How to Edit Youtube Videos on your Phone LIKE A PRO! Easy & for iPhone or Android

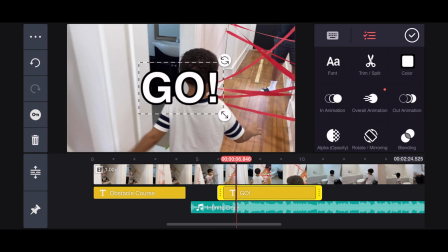249s
Now let's trim the text so it stops where we want to. Just drag the marker here, and this basically controls the duration of that item.
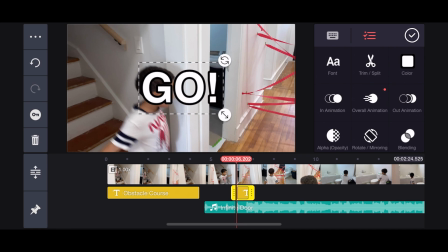258s
So let's stop it here and see how that looks.
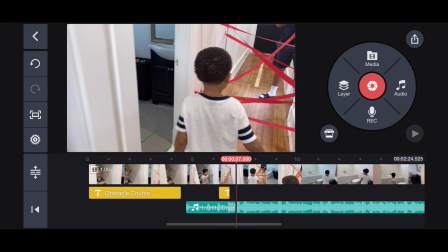264s
All right, that looks so awesome. Okay, now we have the basis of the introduction here.
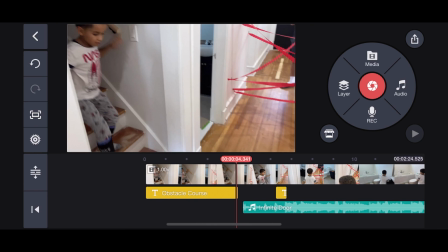269s
So I want to keep this section separate from the rest of the video.
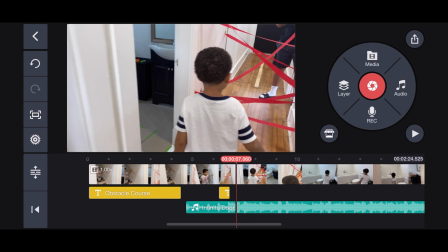272s
So to split the video, you want to tap the frame so it's highlighted in yellow, and then the options panel opens up.
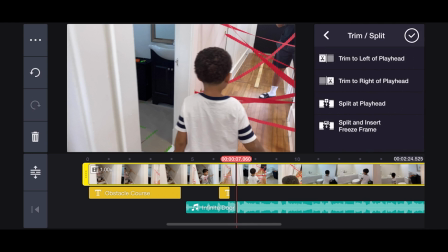278s
Choose trim and then split to playhead. This is going to split the video wherever the red marker is. The other options will trim the video either to the right or the left of the playhead.
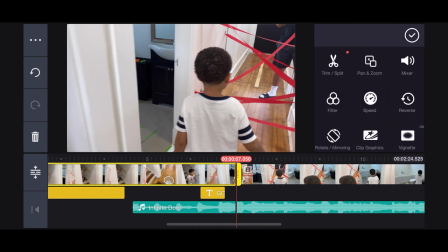290s
See, it ends up deleting what's to the right of that marker, but we don't want to do that. So let's press the undo button here on the top left. All right, so let's split this here at the playhead, and now we have 2 different frames here. Now I want to trim the second frame a little and speed it up.
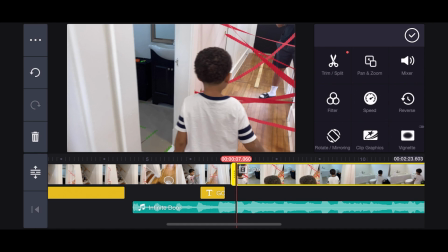306s
So let's tap it, and if you just grab the yellow bar here with the 4 dots and slide it to the right, that is actually going to trim the video.
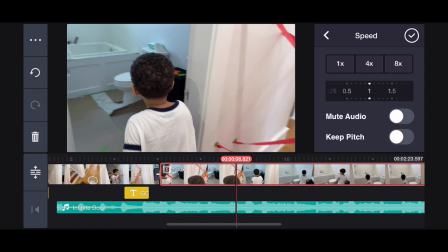314s
From here, we can even speed up the video a little bit by choosing speed and bringing that up to almost a 1.5.
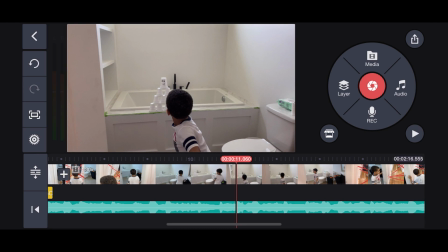321s
Yeah, that looks good. And now here where he shoots the cups, I want to bring that into attention and closer into the frame since it's a bit far. So to do that, you have to split the clip and make it its own frame.
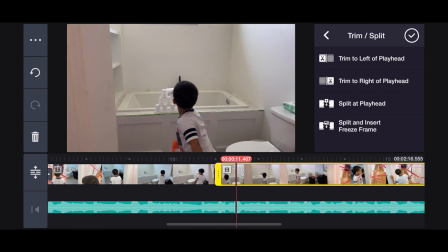333s
So we're going to split the playhead where we want it to start, and then right after the cups fall, we'll split it again.
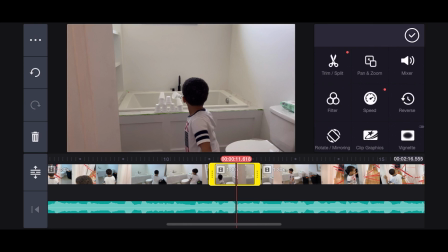339s
Now let's tap this frame we just created and press the pan and zoom option. Here you use 2 fingers to zoom the video into where you want to position it.
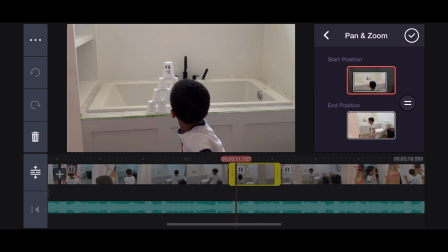349s
On the right, press the equal sign to make the position you just made equal in the beginning of the clip and the end.
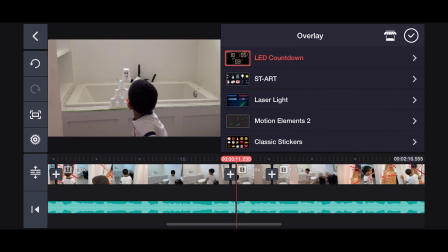355s
So now I want to add a little something to make this fun, so let's press layers and overlay, and here I have some that I already downloaded from the asset store, but like I said, there are countless animations and effects here to choose from.
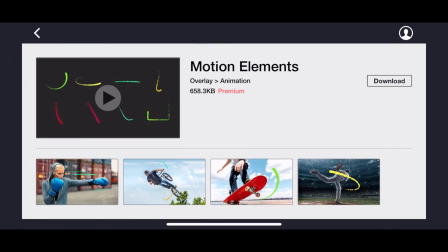367s
Pretty much everything you need, and what's cool is you can even play the animations to get a preview of the styles you'll be getting. So for this, I'm going to pick motion elements, and I'll choose this one right here. Now let's position it where we want it to go and play it back to see what it looks like.
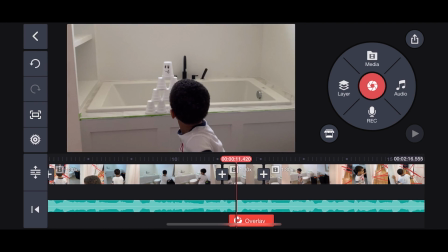384s
All right, that's a cool one. Now let's just adjust it a little to try to make it follow the bullet if we can.
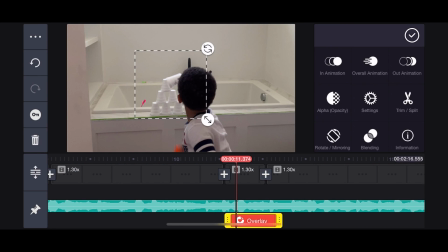390s
So press the overlay so it's highlighted, and let's just rotate it a little and see how that looks.
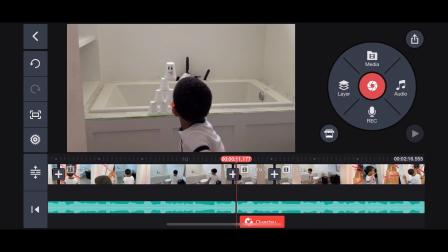400s
Okay, I love that because it just looks like it's following the bullet and bouncing off the wall at the same time.
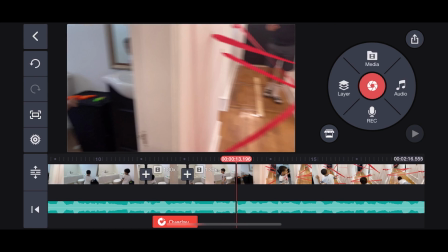405s
So that works out perfectly. Awesome, so now we're gonna split that and move on to the next section.
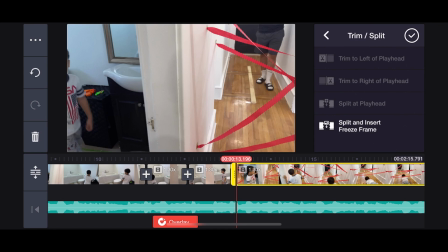411s
I'm going to trim this clip and bring it right to when he begins the laser portion of the obstacle course.
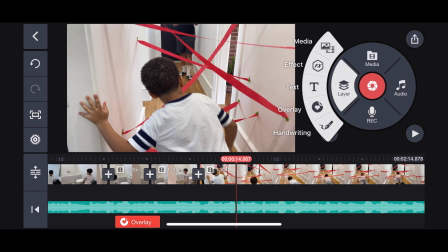418s
So here it would be cool to add another overlay. So let's click the layer, overlay, and I downloaded the laser light effect, which will fit perfectly here.
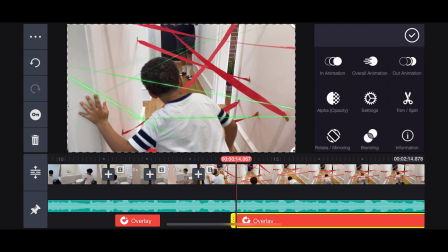426s
This one works so great. So we can resize it, edit the opacity to make it faded or more opaque if you like, and also add animation. I think for something like this, we can choose the squishing effect that makes it look like it's in motion.
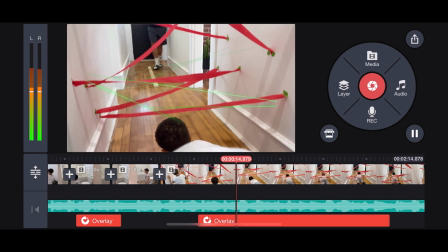443s
So let's play it back. Looks awesome, okay.
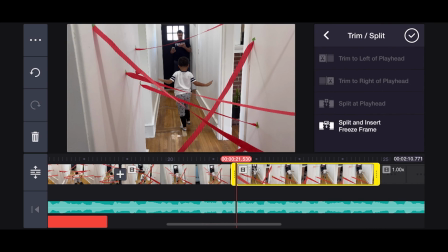449s
So once he's out, we're gonna trim it a little more to speed up the process because we don't want the video to get repetitive and you wanna keep your audience's attention.
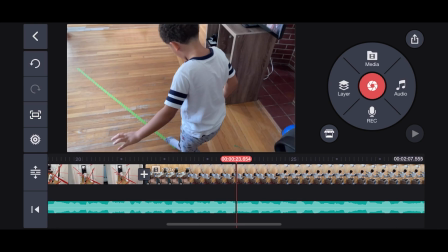457s
So trimming out pauses and sections like this keep the excitement going throughout the video.
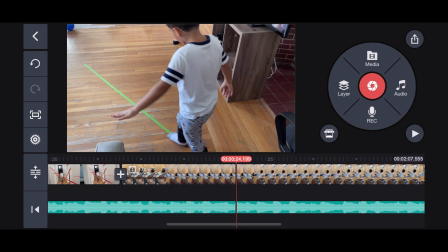464s
So let's go ahead and split into the next section here.
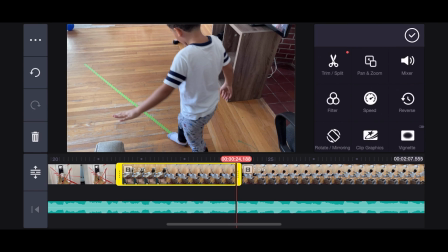467s
Since he's walking in this clip, it'll be cool to lead him into walking into the next portion of the obstacle course.
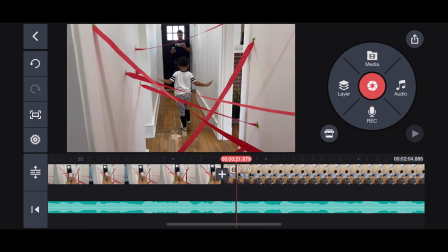473s
So we're gonna split this here and delete that clip because we don't need it anymore. And now we want to add a transition between the 2 clips here. So press the plus sign right here. This also leads you to the asset store, which gives you a ton of transitions to choose from, and it also lets you preview them. So for this, I'm gonna choose the torn paper effect. I think it adds to the fun we have going on here.